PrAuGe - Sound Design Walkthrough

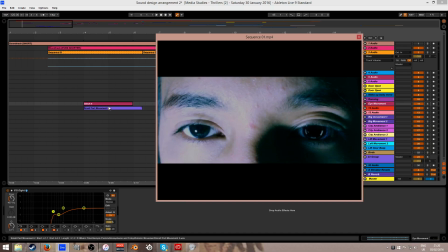So to give an example of what we've done, this is the first sound which you'd hear, which describes the robotic side of the protagonist. If I just isolate these two sounds.
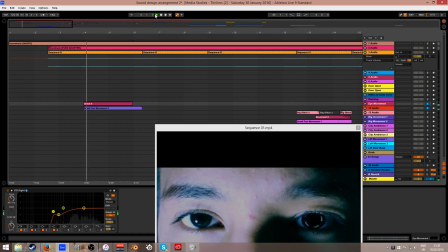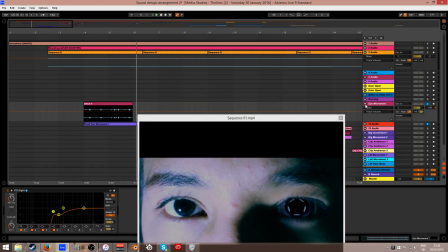So there's two layers to this sound. The first layer was one of the glitching sounds, which you heard before, and all these sounds were processed a little further, like they've been EQ'd to sort of describe,
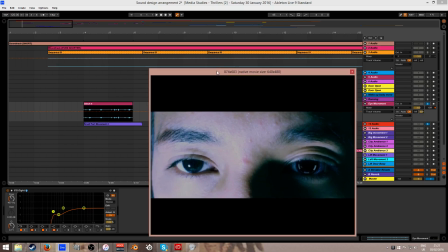to make it more fitting to the body part it's
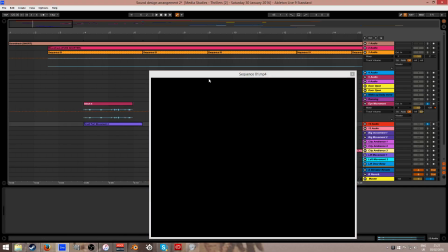trying to describe, or what the objects it's trying to describe.
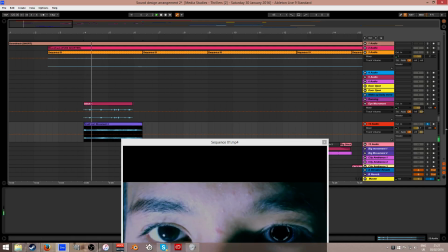This is just a drone layer. and this is the glitching layer.
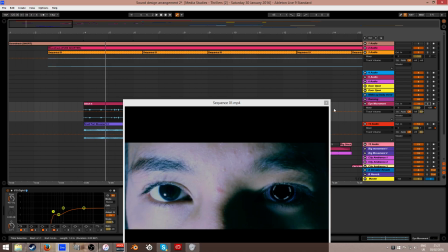The sounds don't exactly represent what is happening in the visuals exactly,
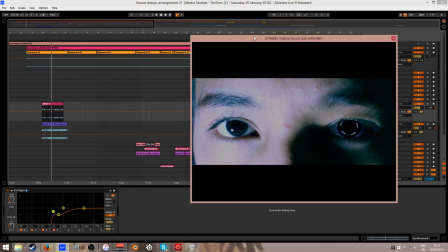but they can describe it without the actual visuals, and that's kind of what we were after.
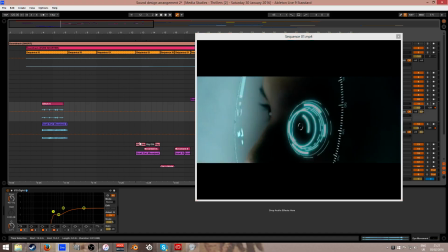In a lot of these
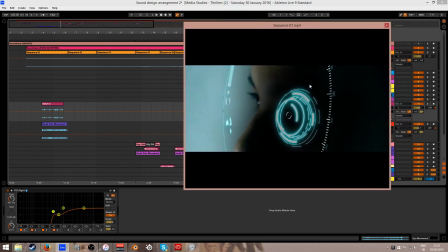shots here, where you just saw holograms and HUDs, quite similar to Iron Man's HUD
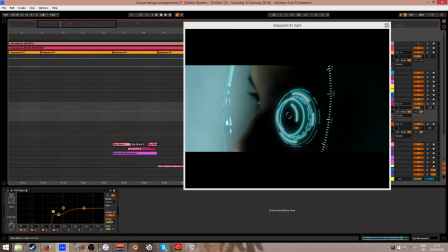when Tony Stark wears a suit, and the point of this is to try and describe what was happening in the background where the protagonist's body is being constructed.
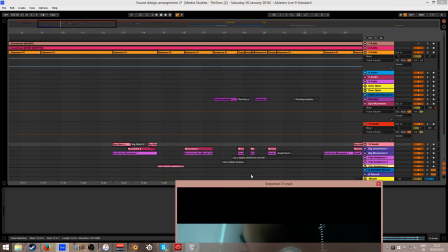And so this is one of the movements, one of the series of sounds we had for that.
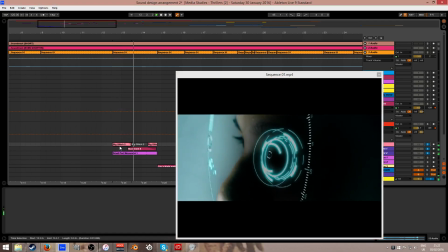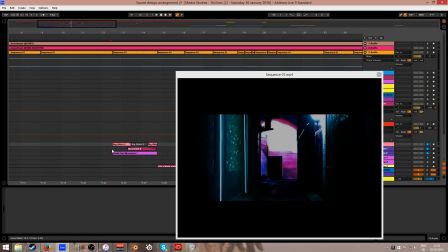So the sounds weren't all playing together,
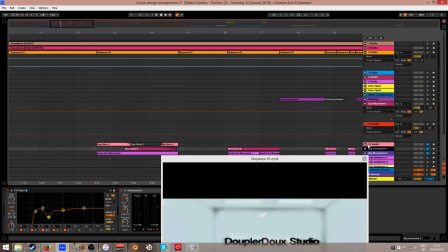and they sort of rotated between these two sounds here, and they've been panned out as well,
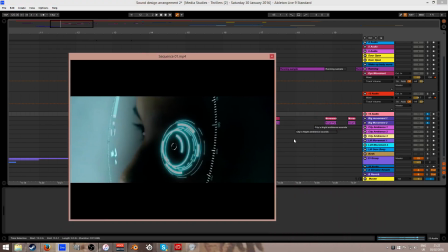to sort of give a sense of width and something's happening all around the audience.
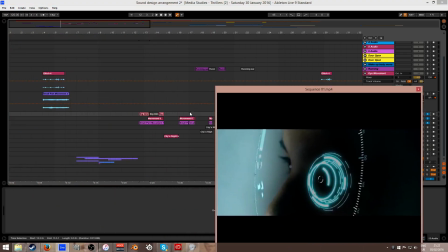And this goes on for quite a few shots, and there's other shots like this one as well.
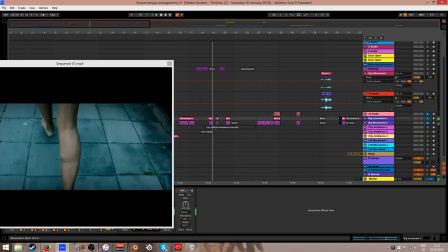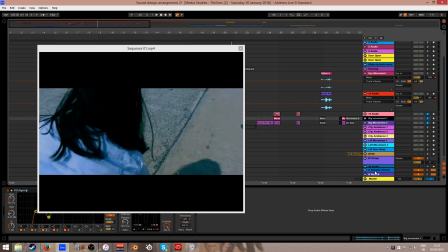Yeah. So all these sounds have also been sent to a return track, which just has a
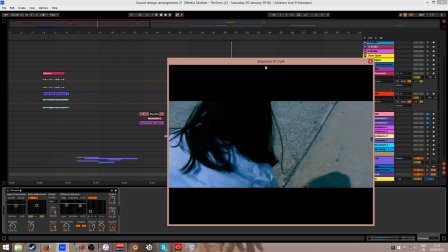reverb effect on it, and this is just to give the sounds a sense of space and sense of belonging.
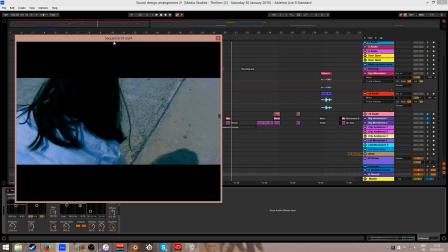Because I felt that like there was no reverb at first, and it was very strange,
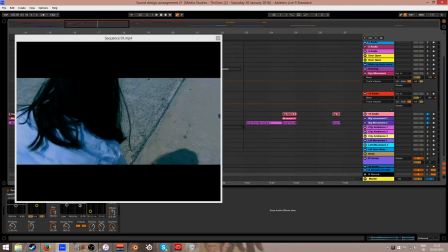and it sounded very out of context and didn't belong part of the whole mix of the project.
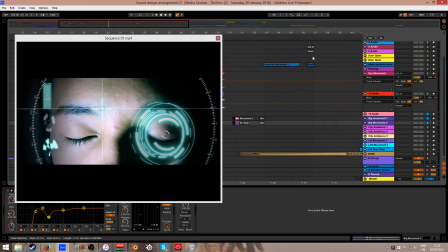One of the big things we also focused on in the arrangement section was to do with filtering.
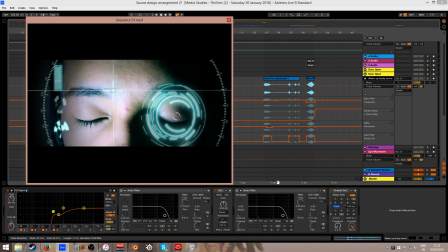Filtering, we basically used a low pass filter to describe where the sound was coming from in context.
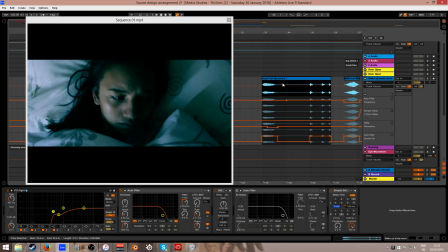One example would be that we used filtering for more subtle body movements, like this one.
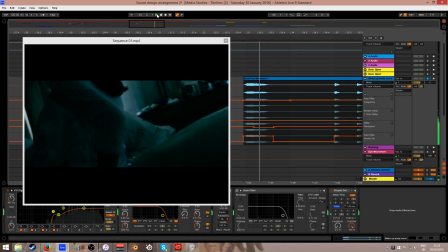Oh, sorry, didn't solo it. So there's a low pass filter here, which is being switched on.
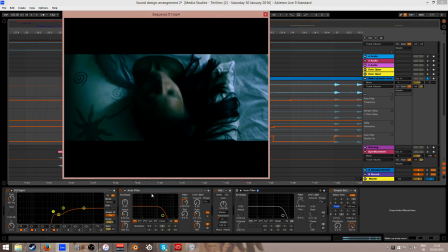This one here, and
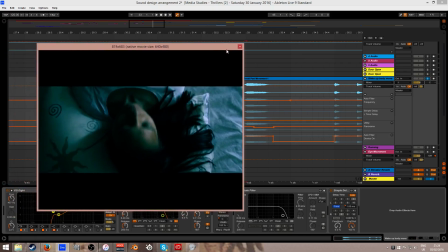this is sort of described a really subtle, small movement in the protagonist's body.
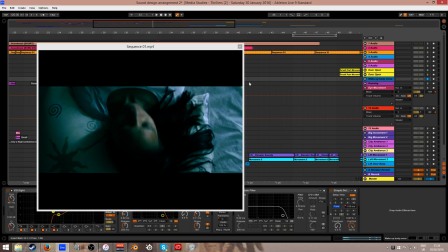Not only did filtering just helps describe what part of the body is being moved, it also describes where the sound is coming from.
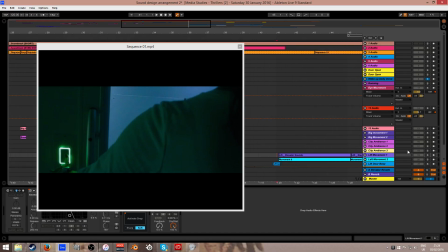So, for example, in this shot here, I'll just show you what it sounds like first.